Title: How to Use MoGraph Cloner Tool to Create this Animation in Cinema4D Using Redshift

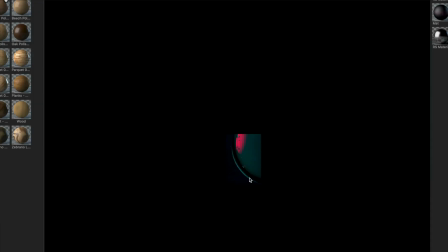And so what I did is, my last thing I'm going to show you is just how I set up my render.
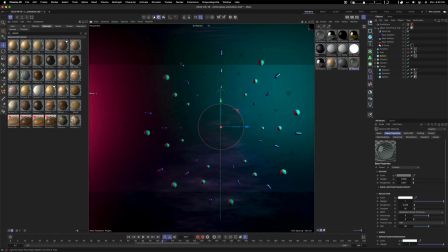You can set up in 4K, 29 frames per second, or you can, you know, Ultra HD 4K, 23 frames per second. You know, you save it as a movie file, MP4 or a movie file. I think movie is probably a better quality.
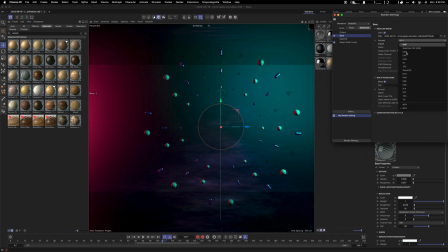And, you know, created it in depth of 16-bit. And then for the render, you know, you can go into the basic. I put it as high. You go into advanced. My system can handle it, so I sometimes put it to 512. And what else to show you? And then the magic bullet looks is the final kind of piece.
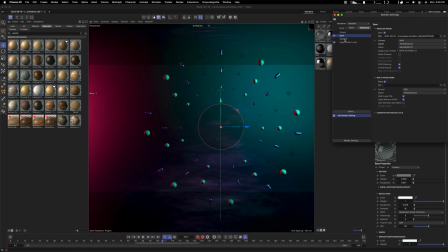It's kind of the almost like the spice that you can put on your you know, final render. And so when you click into magic bullet looks, it's going to open up it's the console.
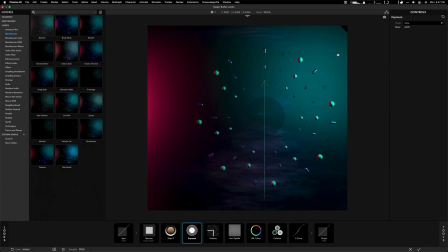And, you know, on this side, it's just going to give you all the example of the different looks that you want to use. And then you can also use different tools.
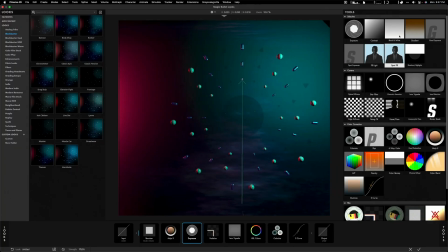You know, it is very, I guess, variety and very, yeah, varied in terms of what it offers in terms of the tools.
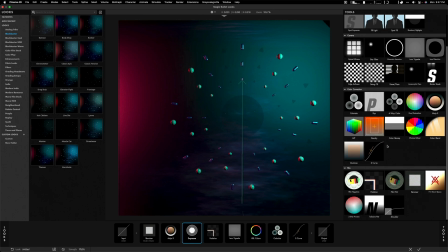I think in this case, I added a bit of noise back into the scene because, you know, the digital look can look a little bit too artificial maybe at times. So I wanted to create a bit of noise. I added a bit of mojo, which is kind of gives it that little bit of that cinematic or film look.
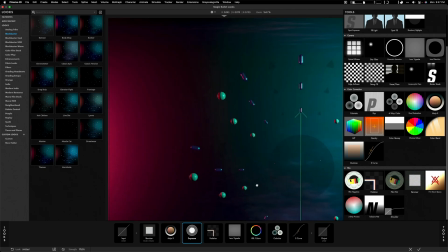I added a little bit more exposure just because I thought the scene was maybe a bit dark. And I added a little bit of halation as well.
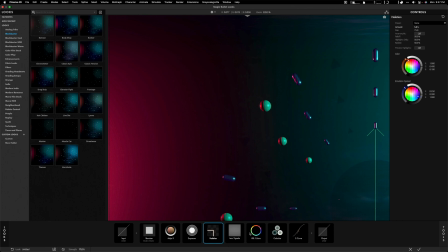Lens vignette was also added, and these rest of these attributes were from the look I started with.
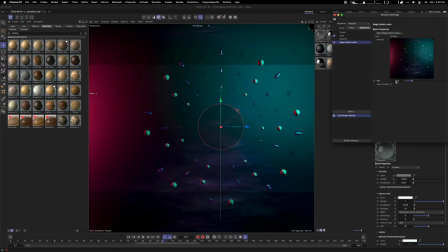And normally what I do is I'll create just a subtle effect. I don't want to overdo it, so I just put it as 17. I just want it just slightly touch on it on the image. And then I guess the one other thing to show you is just making sure that your output, you set the frame range.
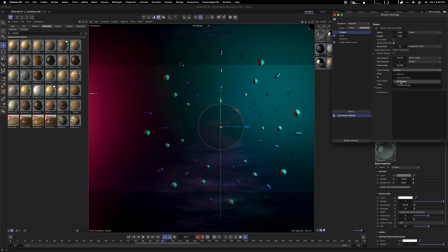So in this case, you can use all frames, but I set just to 0 to 120, but make sure it's not just on current frame, because then it'll just render one frame. But if you want to create an animation in a movie, you're going to have to ensure that it's set to movie and that all frames are selected,
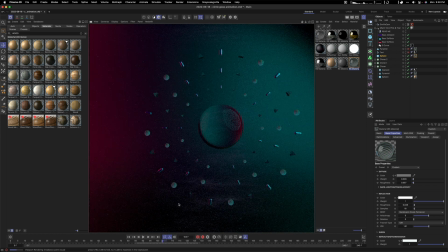which is something I had to figure out the hard way, I guess. So once you have that, you're just going to render your scene, and voila, you have an animated render.